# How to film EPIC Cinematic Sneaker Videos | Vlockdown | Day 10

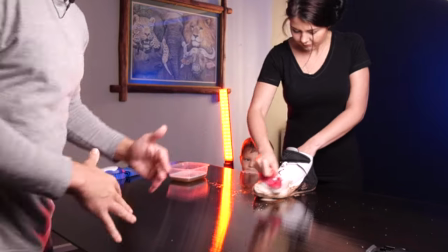so now that we got that she's going to clean the toe box and the last part that I'm going to do of this shoe is
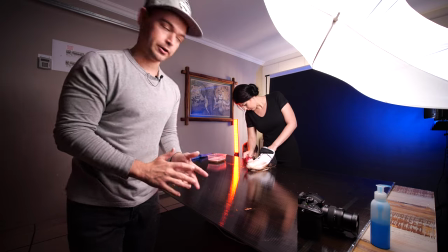the heel because the heel is quite iconic on the Jordan why not so she's going to turn the back of the shoe towards me and one thing that
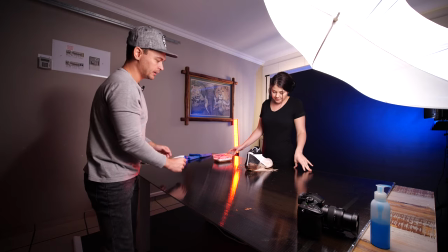I've just seen now this shoe like I said at the back is quite iconic but I just realized if I do a there's going to be a post camera whip transition
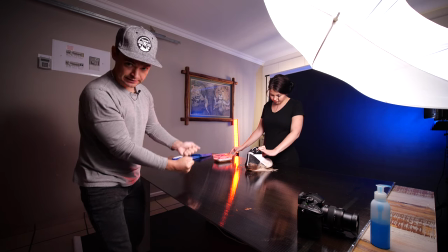going down from the last shot and then I'll match that with an in camera transition moving down down the engineered for flight
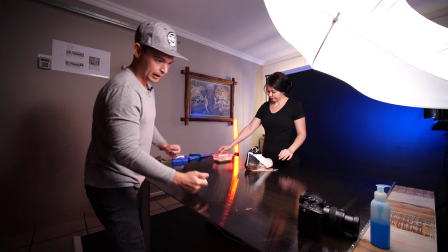on the heel and I'm gonna have her kind of come around the back with the brush so hopefully this works out pretty cool so as
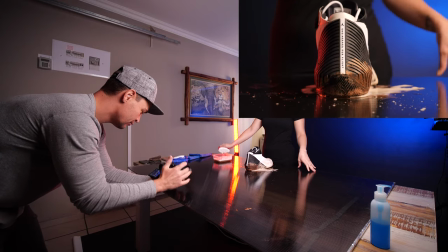you can see over here I've got a really really nice split red and blue which looks pretty sick with this so now we're just zoom in a little
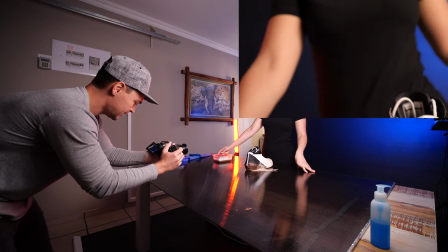bit and I'm gonna match that in-camera whip transition down with a
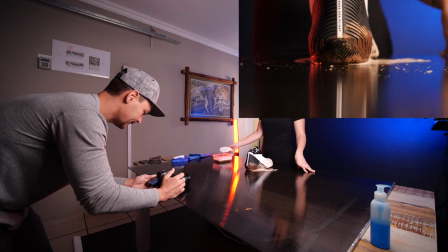actually we'll do a straight down shot okay because it looks pretty sick keep it nice and wide
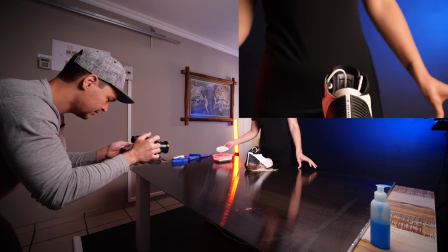go just off the table okay you ready and three two one go so
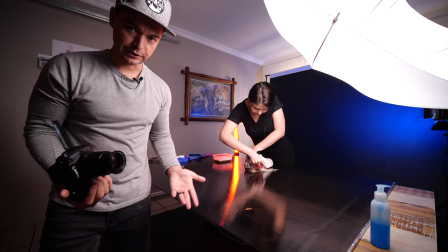as you can see over there I continued whipping underneath the table I'm probably not going to use it and if I do I will one of the
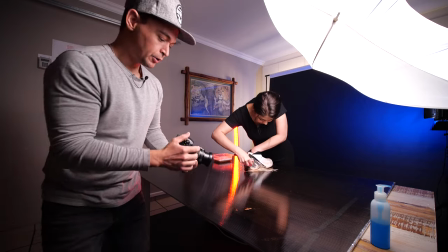biggest tips if you are looking to make really creative videos what you do is when you've got your shot and you know that it's you're not
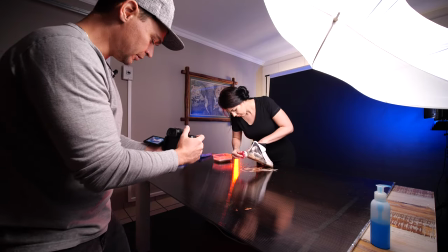going to do any weird camera whips you know as you get that final shot give it that last whip
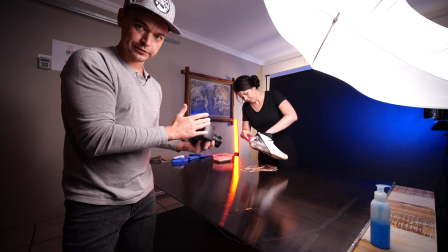because you may use it and at least if you don't you've still got a nice static or slow moving shot.
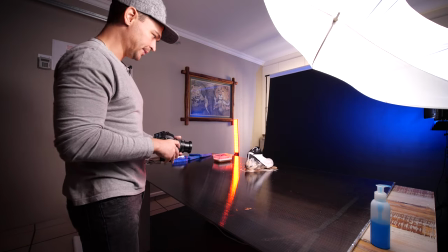Shoe looks pretty sudsy and foamy so I think what we're gonna do now
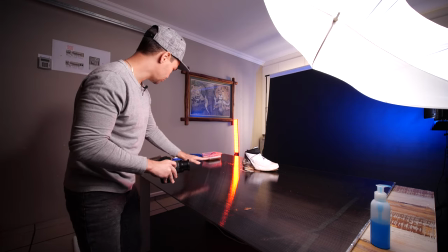is get a nice shot of the shoe with a big mess around it so just
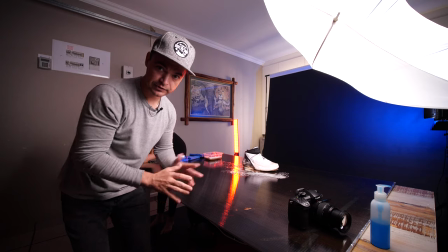to accentuate that the shoes being cleaned I'm not getting the reflection that I wanted so I'm gonna get more water quickly check this water
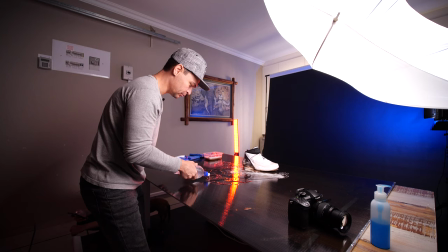bottles work amazing because you can pinpoint where you want your water now we're gonna take another shot like we
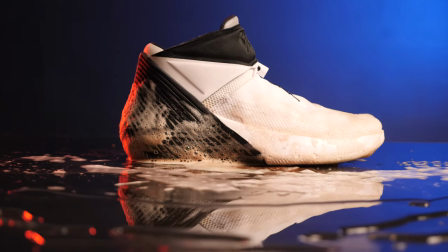just did now look at that way
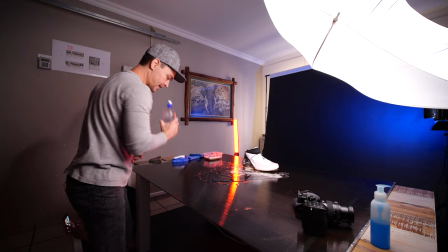better than the last still gonna add more water okay now
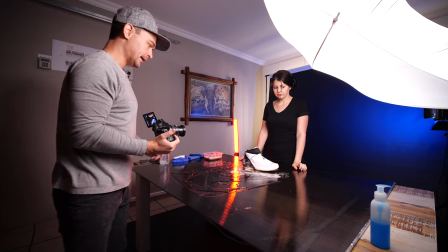I'm gonna have Michelle move from the background okay and I'm just gonna accentuate that the shoes
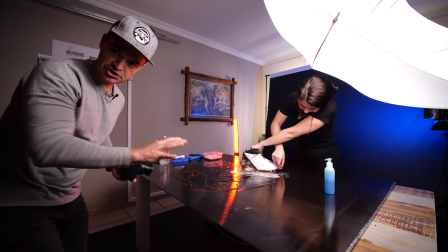now being clean show the suds and the foam all over the shoe so she's just gonna foam up the shoe so that last shot before the shoe
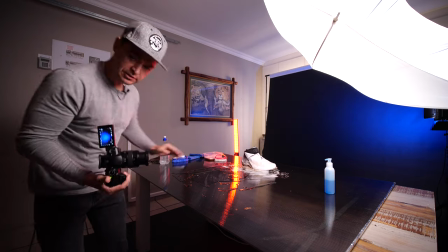gets wiped down looks like it's been foamed up so what i'm going to do is i'm going to actually get two different or three different shots
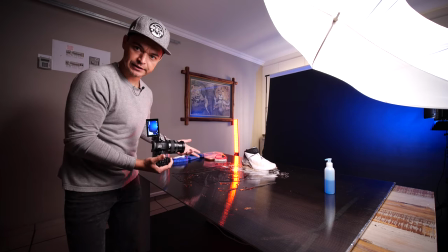because i don't know what i'm going to do in post so generally what i do when i take a shot sometimes i'll film it in like two three different
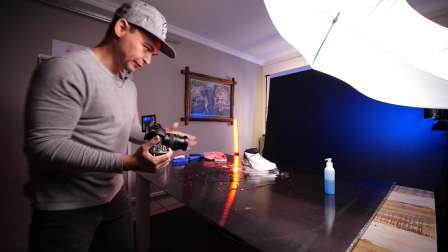ways so i'll show you all three different ways and explain all the different ideas so first shot will be a just a static shot
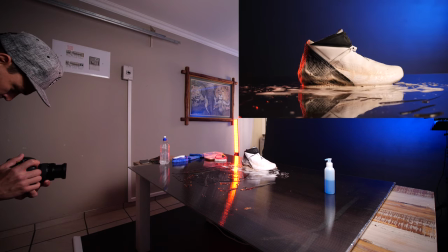second shot is going to be a pan
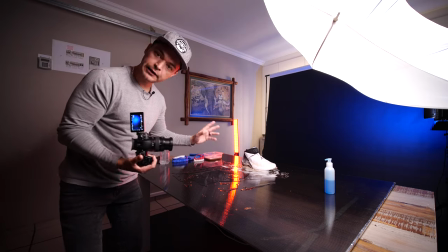left to right now i don't really care about right to left or left to right
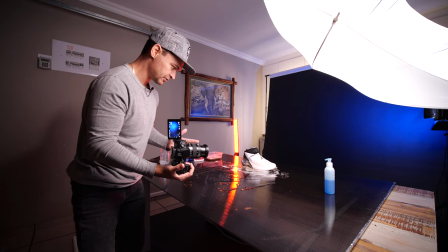because what i can do in post is just rewind the clip we don't have people walking
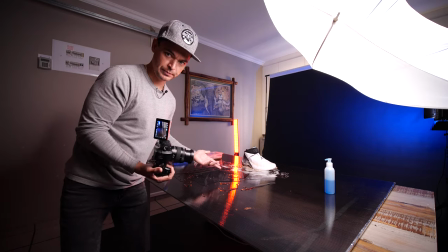in the background so we're not changing natural movements over here okay so whichever
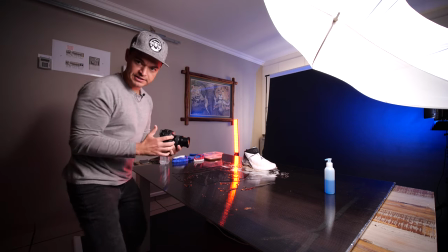way i'm comfortable with for those wondering i'm just out the frame lock my arms and you
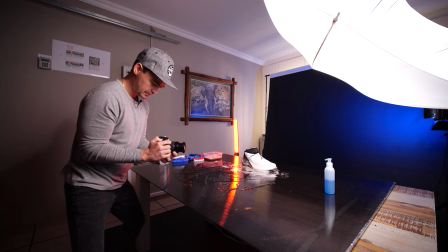kind of move into a squat position and you just you slide
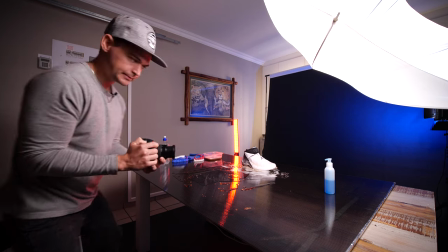like a human slider i've
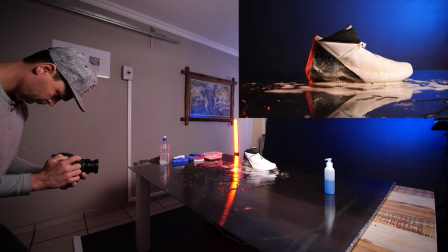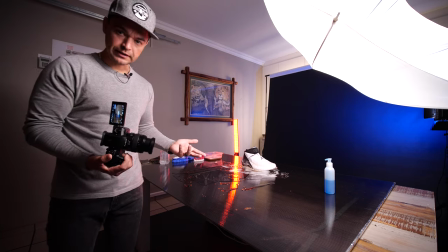got one more idea that i'm going to do which is a shot that i really like which is that what's it called inception kind of
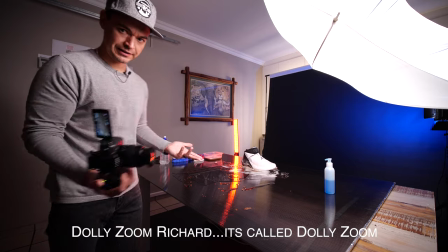it's not inception but yeah that kind of distortion look i forgot the name now you know what i'm talking about the mavic 2 zoom comes with it i
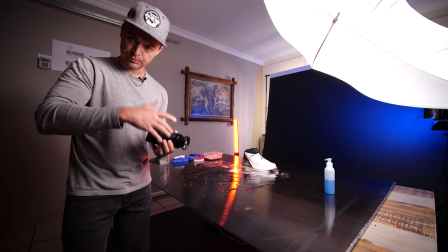do it in quite a few of my videos but i actually don't use the zoom factor because I generally film in 4k I do a post crop so I'll show you what I mean
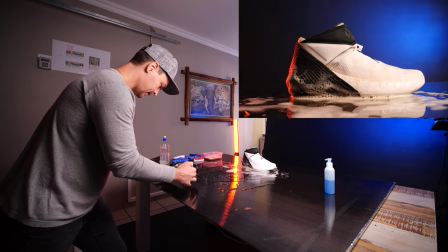so we're gonna set the focus over here and we're gonna pull back let's